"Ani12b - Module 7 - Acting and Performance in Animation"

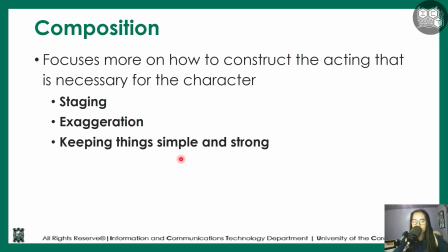(33:12)
So for some of us, the way that we interpret exaggeration might be different, and this one you can't really teach, which is over exaggeration, what is just normal caricature, which is the thing that we really need for exaggeration.
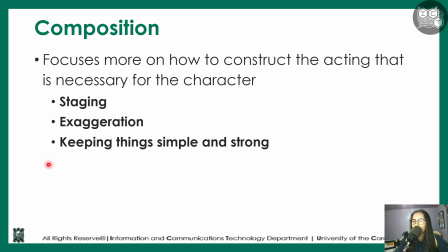(33:28)
So with that one, I can't really say a lot of that. Instead, it would be better for you to, again, reference other people, reference animators, and it really grows by according to your experience, which is caricature and which is over exaggeration.
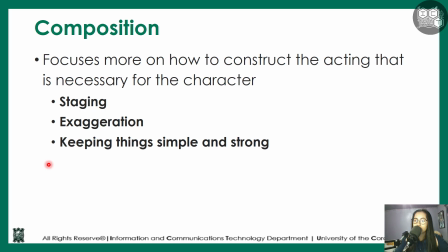(33:43)
Again, make sure that things are obvious or your actions are obvious, yet at the same time, not complicated.
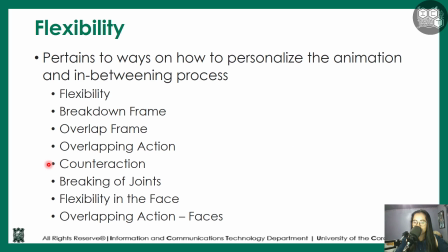(33:52)
And with that one, we'll be talking about flexibility. So as I've stated kanina, flexibility are more of the technical aspect. So now you have the acting and the composition down. How are you going to integrate them?
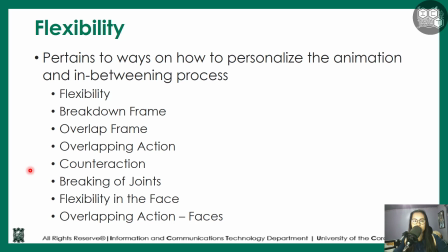(34:06)
I thought this really focuses more for the in-betweeners. So it really ties in nicely with our Module 6. But essentially, we have quite a number of options right here. Again, you can pick and choose what you need. You don't have to place everything right here.
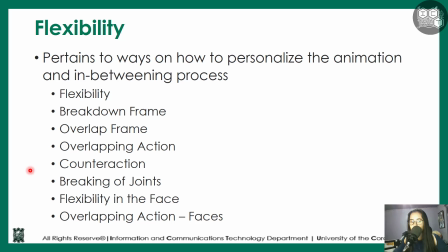(34:21)
If you only need, like, let's say, counteraction, tas ilalagay ko lang siya sa breakdown frame, that's fine. But if you're going to add overlapping action, tas may counteraction ka pa, and in a lot of cases, those ones
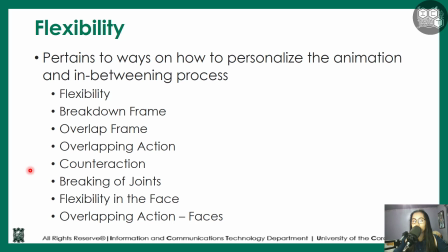(34:36)
contradict each other, it's not really wise for you to just jumble up everything. Pick and choose what you need.
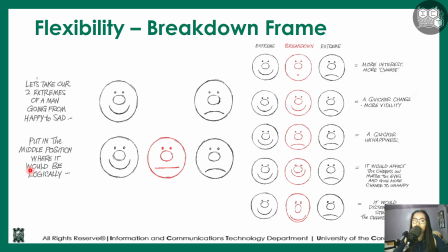(34:42)
First one is flexibility in terms of the breakdown frame. So the breakdown frame is essentially the frame that is between your keyframes. This is usually the first frame that you have to do in-betweening with. And as an in-betweener, you can't really mess with your keyframes. Ito, binigay siya sa inyo, you can't really change it.
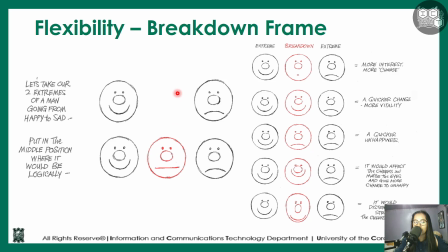(35:02)
What you can change, however, is the breakdown frame, unless it has been created by the keyframe animators. But the breakdown frame is one of the single yet biggest changes that you can create in an animation.
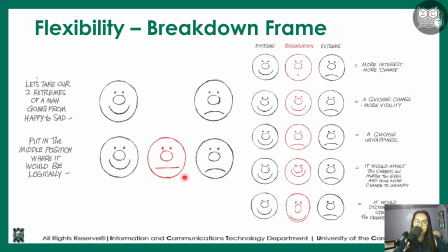(35:18)
So just changing this one single frame can make it so that your animation is very much different from another animator. So we have here an example. A lot of the photos pala that you'll be seeing right here, and even the previous ones, came from the Animator Survival Kit by Richard Williams.
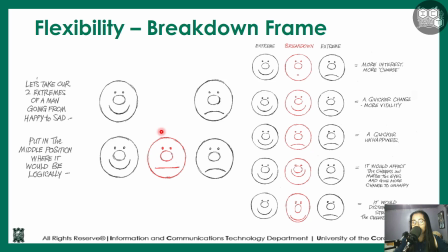(35:37)
So I suggest that you check out the book right there. There are a lot of other examples that he has of these ones, even the previous ones that you've seen. So the ones that I'm showing you right now are just basically snippets of what is placed in the book.
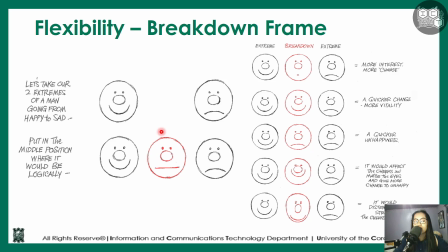(35:52)
So I would like you to please check that out as well. So with that one, we have two keyframes right here. Pag gagawin natin yung in-between frame or the breakdown frame, the most obvious one is this poker face thing right here.
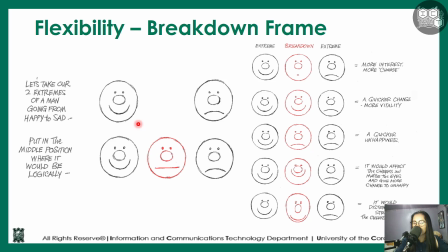(36:07)
Logically speaking, in terms of in-betweening rules, regulations, guidelines, all of those things, this is technically correct. And if you were to hand this to your if you were to hand this to appropriate personnel, they would approve it. Yet at the same time, it doesn't really look that interesting.
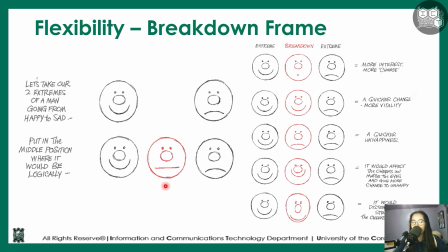(36:24)
So it looks like run-of-the-mill, average change of facial expression. It's important for you to understand again the situation before you can create the proper breakdown.
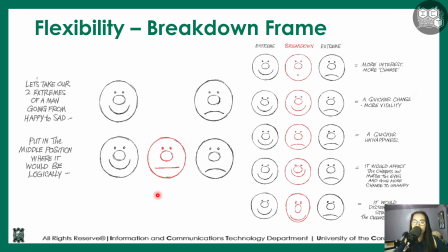(36:36)
If let's say the situation really just calls for this, that's fine. But there are some instances wherein the situation can then affect the breakdown. So for example, let's just focus on these two main examples right here. The first breakdown has kind of like this just normal, somewhat surprised face.
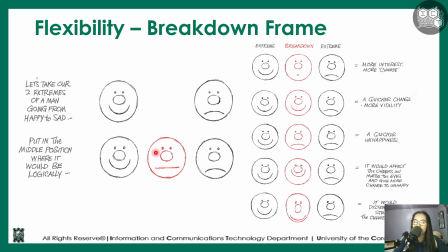(36:55)
So with that one, this is already an extreme difference compared to the normal one. You're just changing one thing, you're just changing the mouth. Yet at the same time, you have already a big change in terms of the situation. Probably you can create a story out of this, wherein a character is receiving good news,
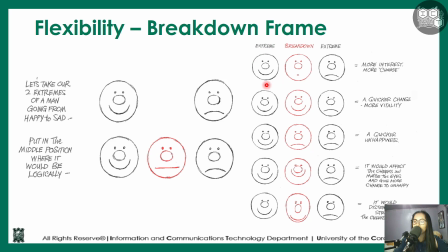(37:14)
then that he was expecting good news rather, but the character didn't really get good news.
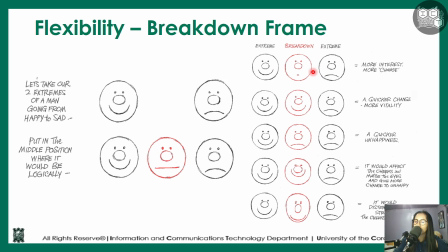(37:19)
So he was surprised that he didn't really get good news. Instead of getting good news, he got bad news, and therefore he is sad right now. Next one is we have this one right here. You have the breakdown frame is a smiling face, the same face as the extreme right here.
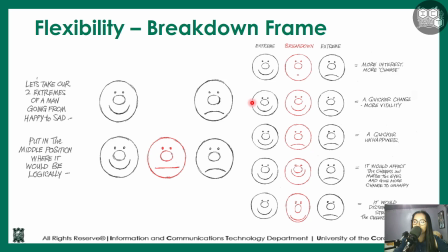(37:36)
So essentially the hold time or the hold frame for this one or the exposure time is much longer, and then immediately it changes to a sadder face. So there's a quicker change compared to that one of the first two examples that we have right here, and therefore causing a lot more vitality.
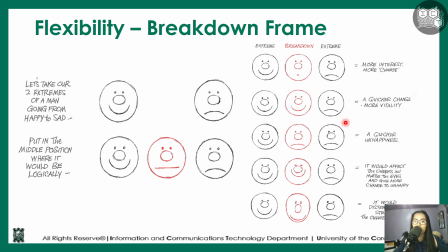(37:54)
You can also turn this one into a lot more complicated type of expression, wherein you can probably state that the person is smiling in front of whoever he is in front of. Then the moment that he turns into this dissatisfied or even sad face.
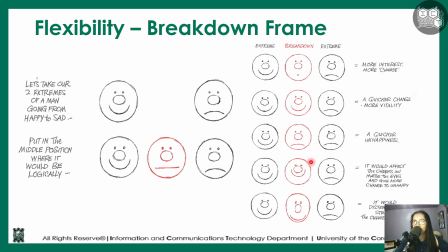(38:13)
So having these different breakdowns can help create or can help enhance a lot more story frames. So that is an example of your breakdown frame. You can even apply some of the things that we'll be talking about in flexibility right here.
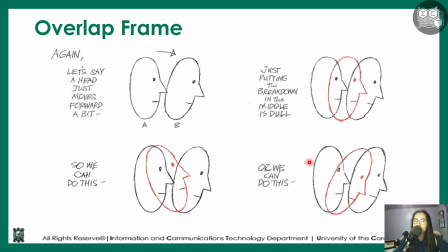(38:28)
One of them is overlap frame. So overlap frame is essentially changing parts of the breakdown frame or even parts of the animation so that it looks more visually interesting.
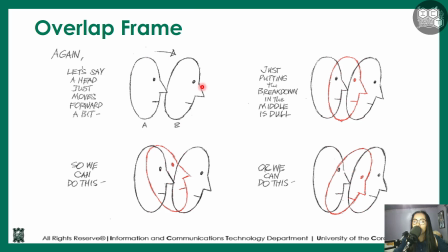(38:41)
So an example again right here is that we have our two keyframes. If you're going to place the breakdown frame right here, it should be at the very middle. That's correct, technically, but again, it's very dull, run-of-the-mill type of animation.
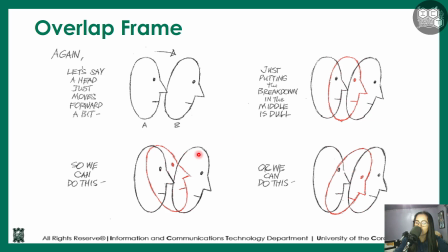(38:55)
If you just simply tilt them either backwards or forwards, you can already get entirely different scenarios. So for example, what if that character is stretching their back? You might want to make sure that the character is having their head thrown back a little.
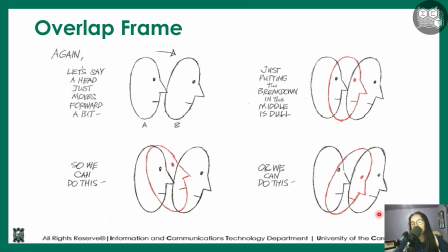(39:13)
O kaya naman, for this one, you can kind of even state that the character is standing up from sitting down, and the character is probably doubting or not really confident with standing up.
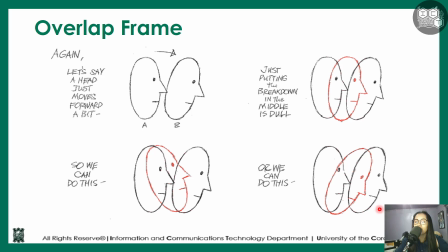(39:26)
So you can enhance a lot more of the plot points just by animating it a little differently.
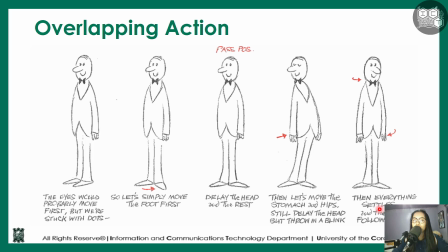(39:35)
Next, we have overlapping action. So overlapping action is, again, there are some instances wherein once you're changing the direction, there is a certain delay. But the main aspect really of overlapping animation is delaying certain parts of the body.
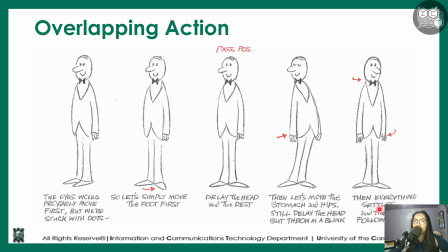(39:53)
So it is technically possible for you to, like, let's say in this example, from facing towards the left, it's going to face towards the center or at least slightly right. You can just have the entire character turn its entire body going all the way to this one.
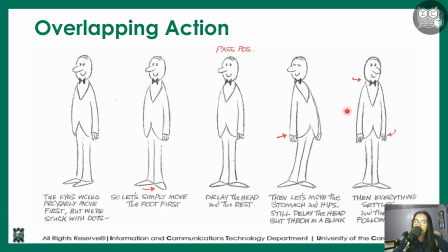(40:11)
Technically, that's correct. However, again, it's not interesting. So to make it interesting, you pick and choose some of the parts of the body that you would like to turn first, until eventually you're able to turn the entire character. This would depend on the number of in-betweens that you have.
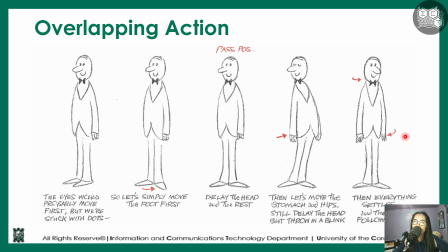(40:29)
So for example, if you have a lot more in-betweens, then you have a lot more room to play with. Whereas if you only have 3 or just a few in-betweens, then you don't really have a lot of possibilities when it comes to that one.
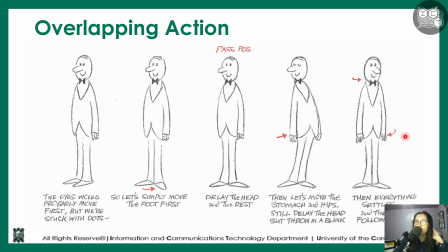(40:44)
So again, it's really dependent on what circumstances you have as an animator. We have here an example. So in the first frame, you would just simply one small thing, the foot. And then immediately after, you can then move yung torso.
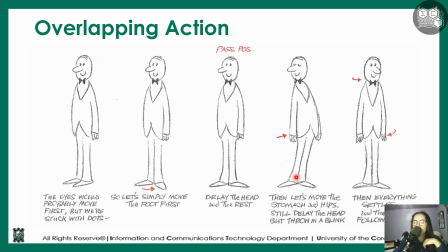(41:00)
So moving the torso also kind of moves the legs, even though it's unintentional, because essentially it's connected by the ones that are moving right now. But the head is still towards the left side. And moving it last makes it so that essentially you have your turn done.
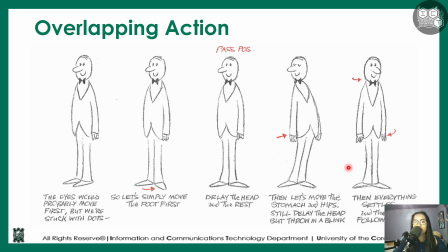(41:19)
You can do this in a lot more different ways. It's possible for you to start with the head. So una magta-turn is the head, and then the torso, and then the legs.